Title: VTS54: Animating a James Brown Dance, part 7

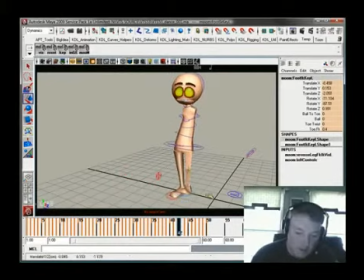So maybe this guy can come out here a little bit.
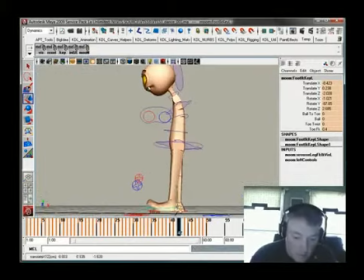And do something like this, and maybe just do this ball toe business right there where there's a bit more heel.
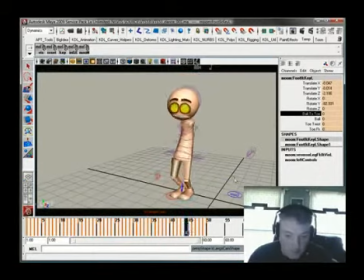Right there to there. A little too much slip.
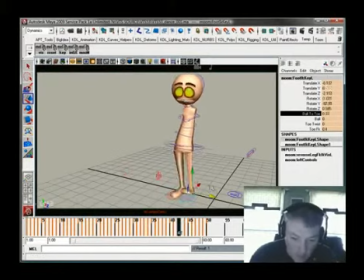See how it kicks in right there? So I could fix one drawing here, or I can fix 1, 2, 3, 4 drawings there. I'm going to choose to fix the one right here where it just feels a little bit off, a little bit weird.
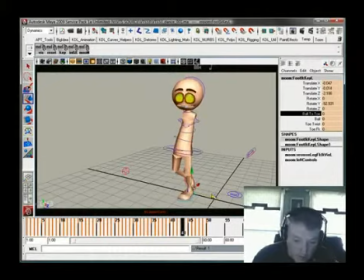There, it's a little better. Maybe kick this one over a little bit. But when you do it, you know, if you try to fix 4 of them, you end up creating a lot of noise that you're going to end up having to clean out later on. So
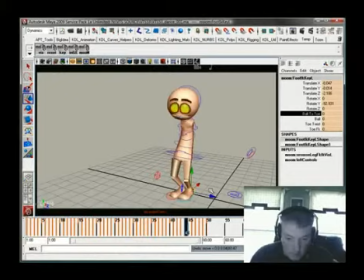there, just fix it so it doesn't slide as much from there to there. And this is the one, this is the little bit right there that I want to work with.
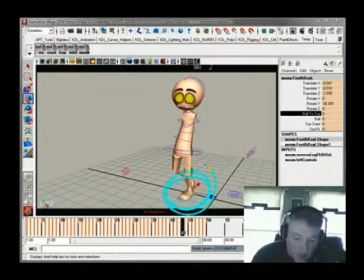And I'm really focusing to make sure that foot isn't sliding, because sliding feet in CG is, especially if you're trying to do stuff that's fairly naturalistic, you end up with something that just looks weightless.
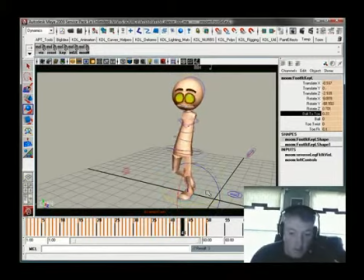There we go. Alright, so I've settled this down quite a bit.
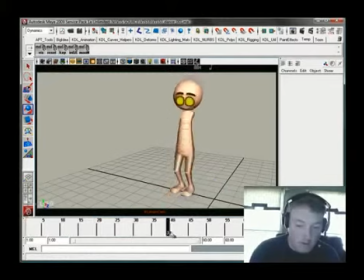And the jump right here feels a little pushed.
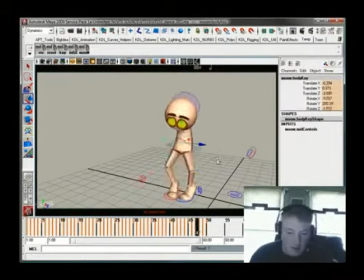So what I'm going to do is something like this. No, that feels like he's just floating off the ground. So I'm going to push that even more.
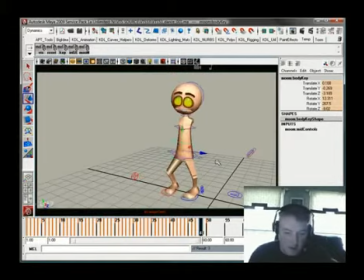Yeah, we might need a drawing between 46 and 47 because we need. He just feels like he's coming down, and there's no overlap at all. You know, he's just kind of hitting and bouncing off the bottom there. So what I want to do is I want to put another drawing in here.
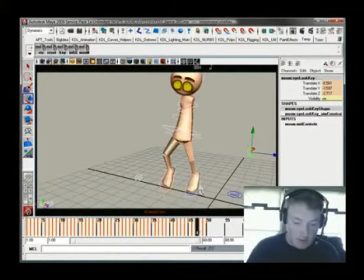The thinking is that I want to make sure that whenever I build these things, I can just spread this stuff out.
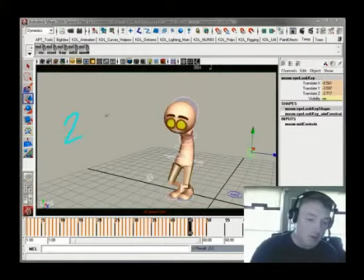I mean, as it is, I'm only going to be asking the computer to do about 2 frames of in between each one of these drawings. So it's almost animating straight ahead. With reference, with a very complicated thing, sometimes that's just the way you got to go.
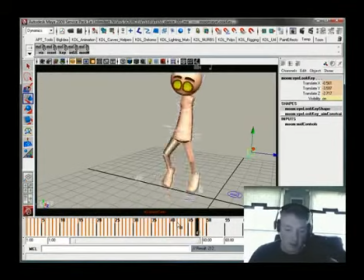I know that people have this idea that, you know, I'm like the pose to pose king. I don't do anything except really loose. But you know, you can't lock yourself into an ideological box. If you do that, you end up kind of putting yourself at a disadvantage, because you end up,
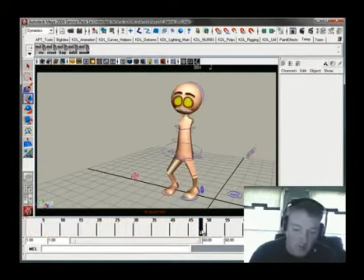instead of just trying to make the motion work, you end up trying to make your making a point, you know, by doing things a certain way.
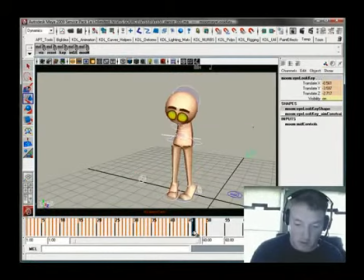So what I'm going to do is between here and here, between 47 and 48, I need another drawing. I don't want to lock myself into a box, so I'm just going to go ahead here, and what I'm going to do, There's a couple ways you can do this.
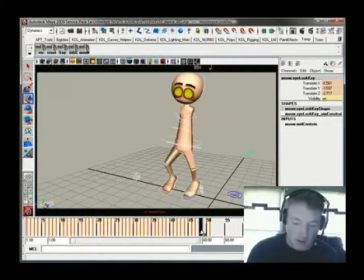Probably the simplest one for me is to take this key right here and duplicate it back.
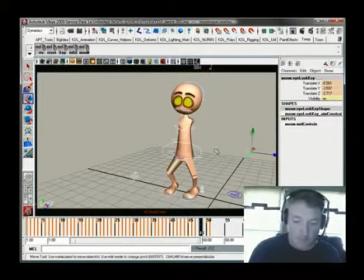Okay, and then I can just make the hips a bit more like they were the previous key.
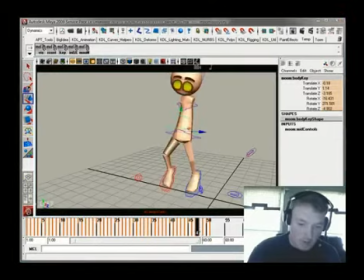Okay, so the hips are way up here.
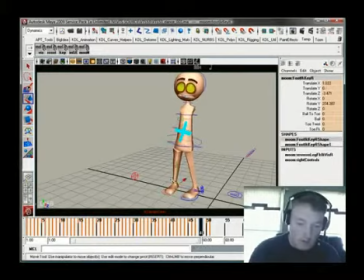So do this, and what do we get if maybe we just get something like that going?
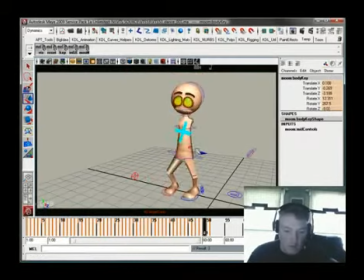There we go.
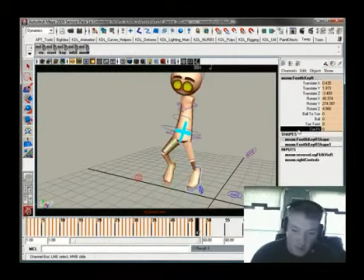And that allows us to maybe even get these feet up a little bit more and do a little bit more with them right there.
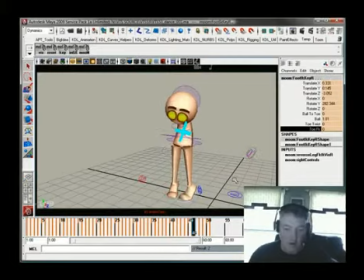You see that? And that little extra definition gives it some weight. It's going to have to get in there sooner or later, so I prefer sooner. And everything going on with the body and stuff like that, it's just a straight in between from here to here. You know, the computer's doing an okay job with it.
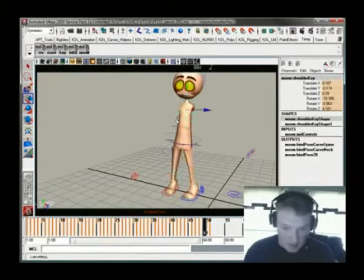What I might do is just kick this back a little bit to kind of create a little bit more of that overlap.
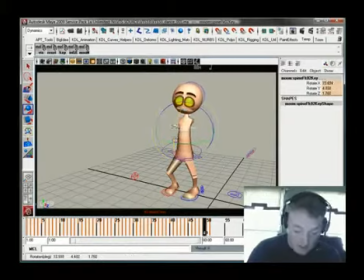So I might just bring him forward there and bring him back there to kind of push that reversal right there. Okay, so the reversal on the hips is working. Now what I want to do is kind of maybe push the overlap on the head a little bit.
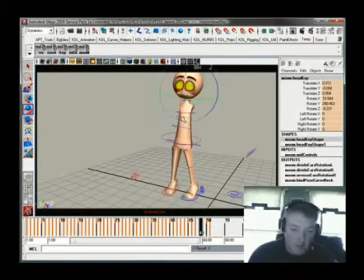So he's up. Maybe right here we just put his head down a little bit.
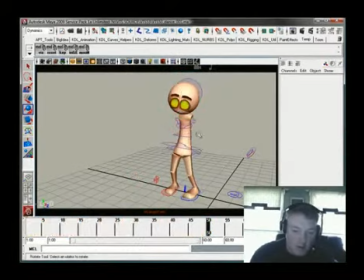Up. And then that reversal's right there. But I think what we'll do is his head's kicking back just a bit too far. So
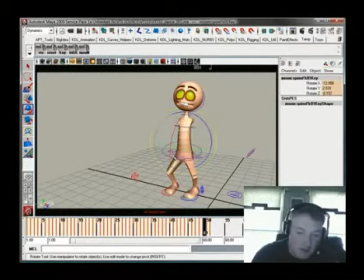right there, his head's back just a little too far, so I'm just going to rotate this forward a bit. There we go. And here his head's kind of rotated too far forward. I don't want it to feel like he's getting whiplash from his own move.
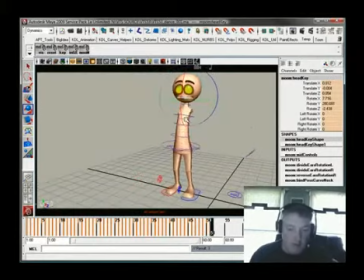I just want him to have a sense of weight. Okay, so there you go. The footwork, the hip work is done.
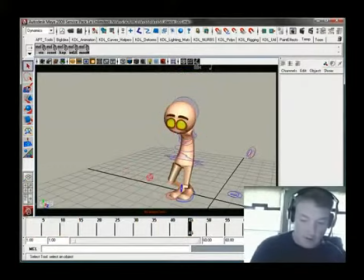Now let's go back and take a look at how we can do stuff with these arms. Since we've already got the stuff worked out that we need to for the body,
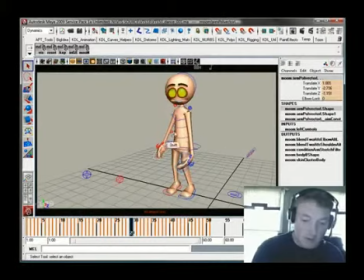we can kind of take these arms, and they're all keyed because I keyed everything at the same time. I can kind of hit the highlights and kind of backfill. Let me kind of explain that.
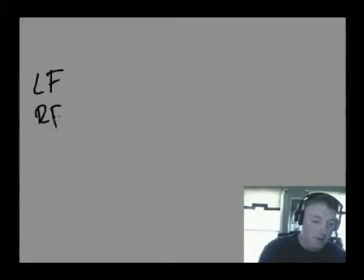You know, I've got the left foot, I've got the right foot, I've got the hips, and then, you know, the torso and head. And then I'll have, you know, the right arms and the left arm.
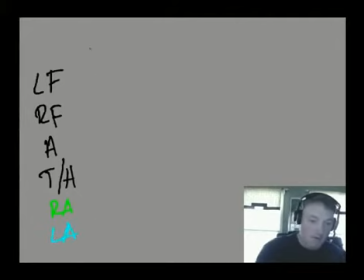Well, right now what I've done is I've set keys, you know, on all of these things like this. You know, I've kind of filled them, I filled it in completely. The thing, you know, if you look at the dope sheet, this is what you'll end up looking like.
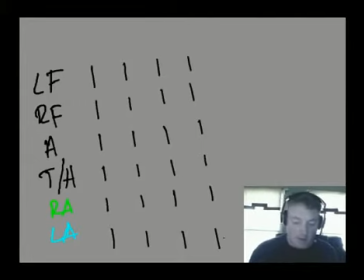But the thing is, these keys down here that I've made aren't doing anything. They're just kind of marking the spot. So what I'll do is I'll blow these away. You know, I'll take all of these and get rid of them.
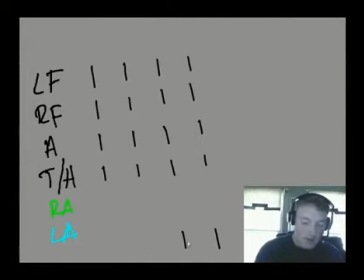And I'll just say, okay, now I had to make the keys on the hips and all these other things. I had to make these keys because that was driving the motion. So those are all there for a specific reason. I may not need to set a key for every one of these things in that same sense.
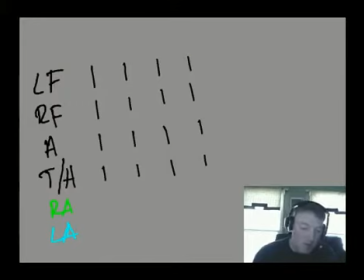So what I might do is just say, well, I just need a key here, here, and here for that arm, and here, here, and here for that arm, and just let the computer fill that one in. I'll go back and I'll key it, but I'm not going to do anything with it.